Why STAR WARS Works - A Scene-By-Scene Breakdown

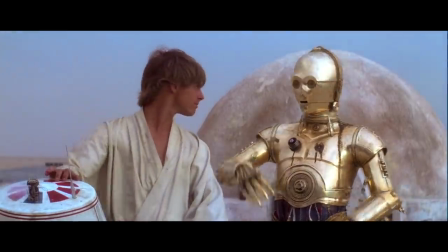741s
Well, it not only lays the foundation for an important moment that comes later, it demonstrates that even though these two characters disagree,
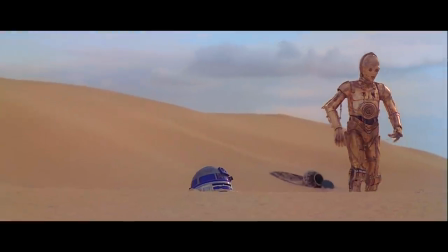749s
they realize it's important to stick together. And it's something that's going to pay off later.
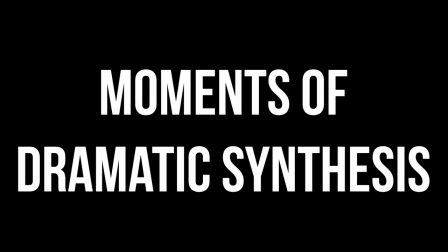754s
We call this kind of stuff moments of dramatic synthesis. And they're the opposite of dramatic impasse.
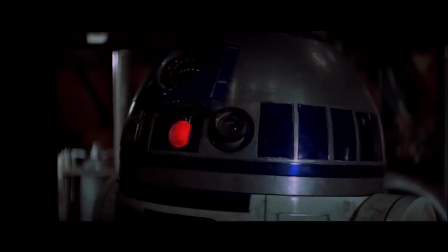761s
It's when two characters resolve their conflict and make a deal that effectively pushes them into a new, different form of conflict. But now, with a better sense of understanding. The fact that these two characters don't have to verbalize this understanding? That's the entire point. We understand it through the dramatization itself, which is far better than anything told to us with mere lip service.
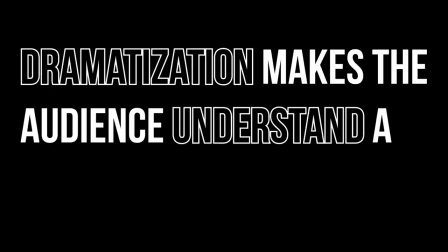782s
Remember, dramatization makes the audience understand a character's behavior far, far more than if they explained it.
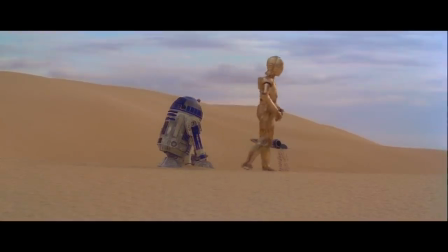790s
And the fact that this conflict and synthesis are done so quickly is important because you don't want to belabor it.
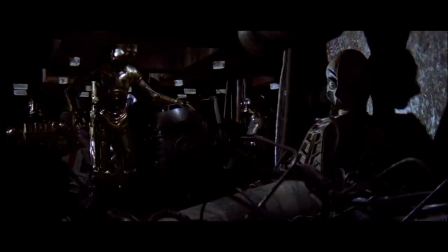797s
You don't want to hang on to it. You want them to get to their point of dramatic synthesis so the movie can press on.
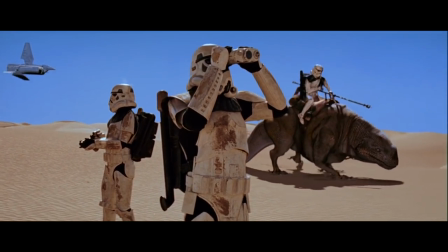802s
Especially because stormtroopers are still hot on their trail, complete with bad 90s effects.
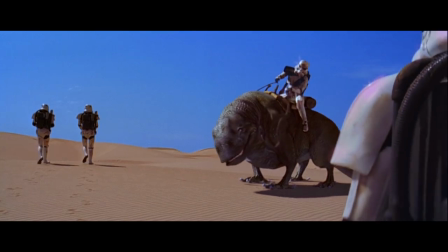808s
God, the special editions are just...
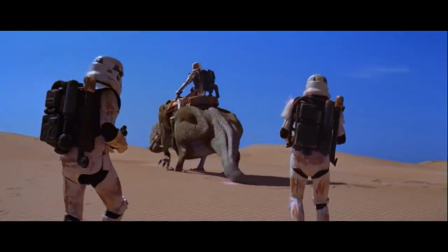811s
But still, the important thing about this scene is that it leads to the Empire understanding that one Someone was in the pod.
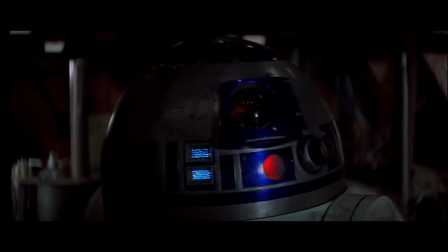818s And two Look, sir, droids.
Now, the enemy has an objective. Back with 3PO and R2, things look bleak.
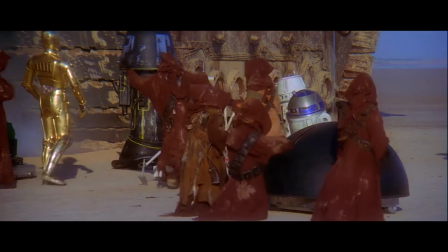825s
The droids prepare to be lined up. They fret being melted down. They fret the Empire.
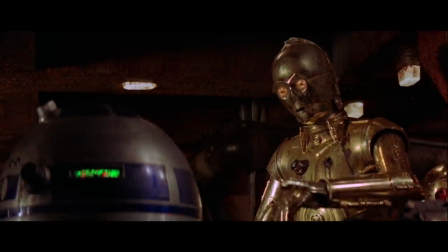830s
They fret everything. The dread creeps in.
Redoomed!
But little do they know, they're about to meet their salvation.
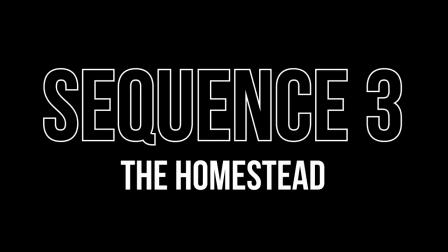837s
Because they're about to meet a goofy farm boy. Sequence 3. The Homestead. At 17 minutes in, we're introduced to the great Luke Skywalker.
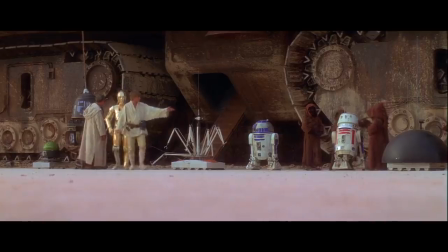845s
Now, note the way we haven't been introduced to him beforehand. There's no cross-cutting to this farm boy waiting for something to happen down below.
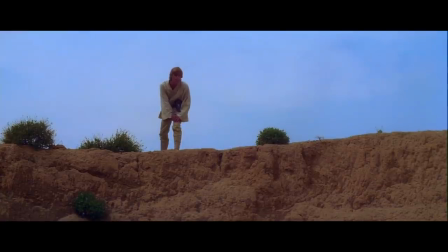853s
Because that's just ineffective storytelling. Because all it does is make the audience go, gee, I wonder how he's going to end up being involved. Which is actually super boring for an audience. Instead, we've been following the action of the story itself.
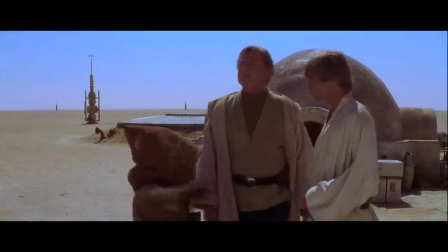866s
We've been following the Death Star plans. And now, Luke shows up organically when he comes into the story and comes across the droids.
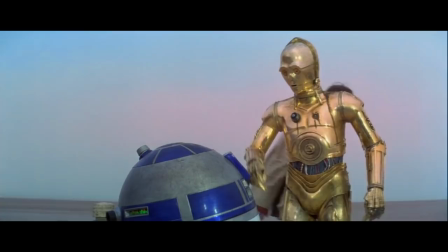874s
Which also means he gets the best introduction possible. ask yourself a question.
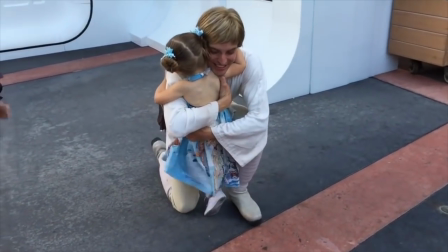878s
How does Luke Skywalker become an icon for millions of young children? How is he so immediately important to us?
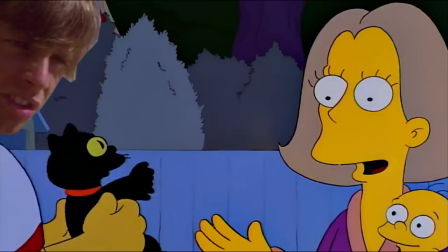886s
Is it because he's brave? Super strong? Endlessly cool? Does he save a cat? No. He's told to do his chores.
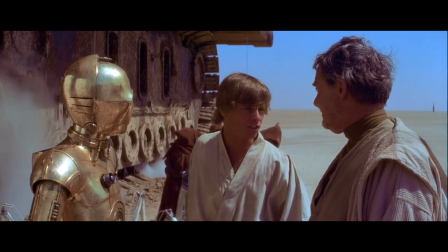That's right. People make these kinds of false assumptions all the time, I'm thinking that you need to demonstrate likability or some other nonsense.
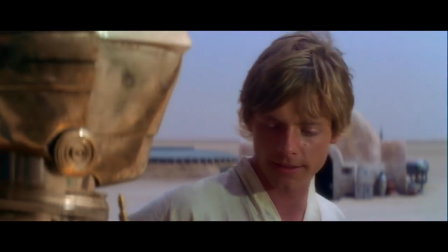906s
But empathizing with a character's cruddy situation is far more powerful in getting an audience to relate to a character.
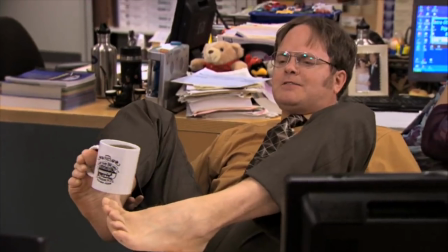912s
It's having someone get stuck in traffic or spill coffee on themselves. It's looking at those situations and going, man, I've been there.
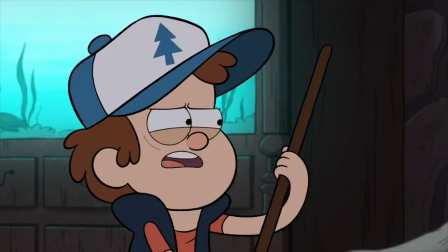919s
And for kids, there's nothing that they could empathize with more than having to do their chores when they want to hang out with their friends instead. Stupid adults. But this scene is doing so much more than just introducing Luke. It's also playing at our heartstrings so effectively.
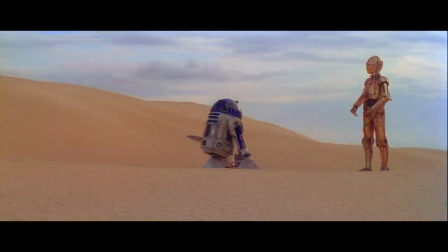934s
We just demonstrated that we don't want R2 and C-3PO to get separated anymore. But it makes us quickly believe that they will. And because of what we just saw, C-3PO now sticks his neck out for R2.
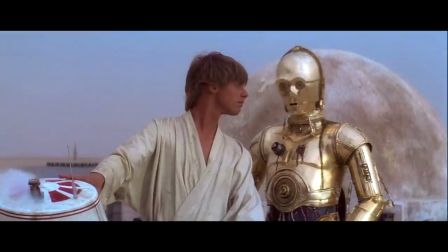947s Excuse me sir, but that R2 unit is in prime condition. A real bargain.
So the two of them are put safely in the care of Luke.
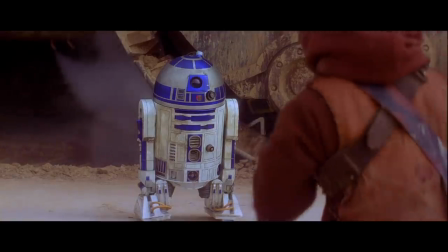954s
Even on a plot level, it demonstrates the logic that these droids can be stopped with those little uh this is still so the
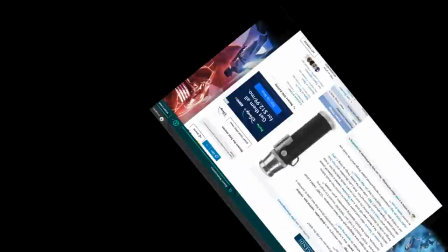960s
power thingies that they the things that make them stop what are those i don't know but also think of what we've seen in this film so far with its deep
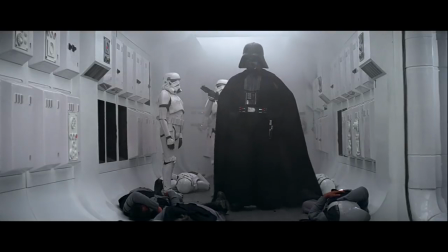967s
sense of world building we've seen starships and princesses and lords and now we're here with junk traders on moisture farmers on the other side of a
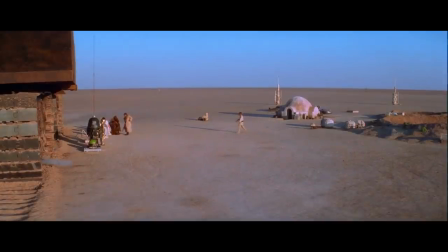975s
barren world we've seen the highs and the lows of the galaxy and more importantly we've seen them in organic fashion through the eyes of these two goofy-ass
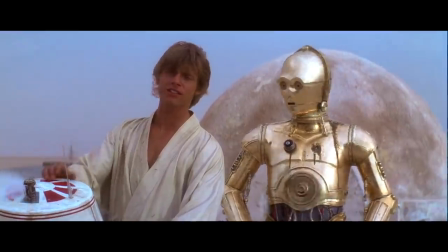984s
droids. Also, this comic beat always slays me.
Hey, what are you trying to push on us?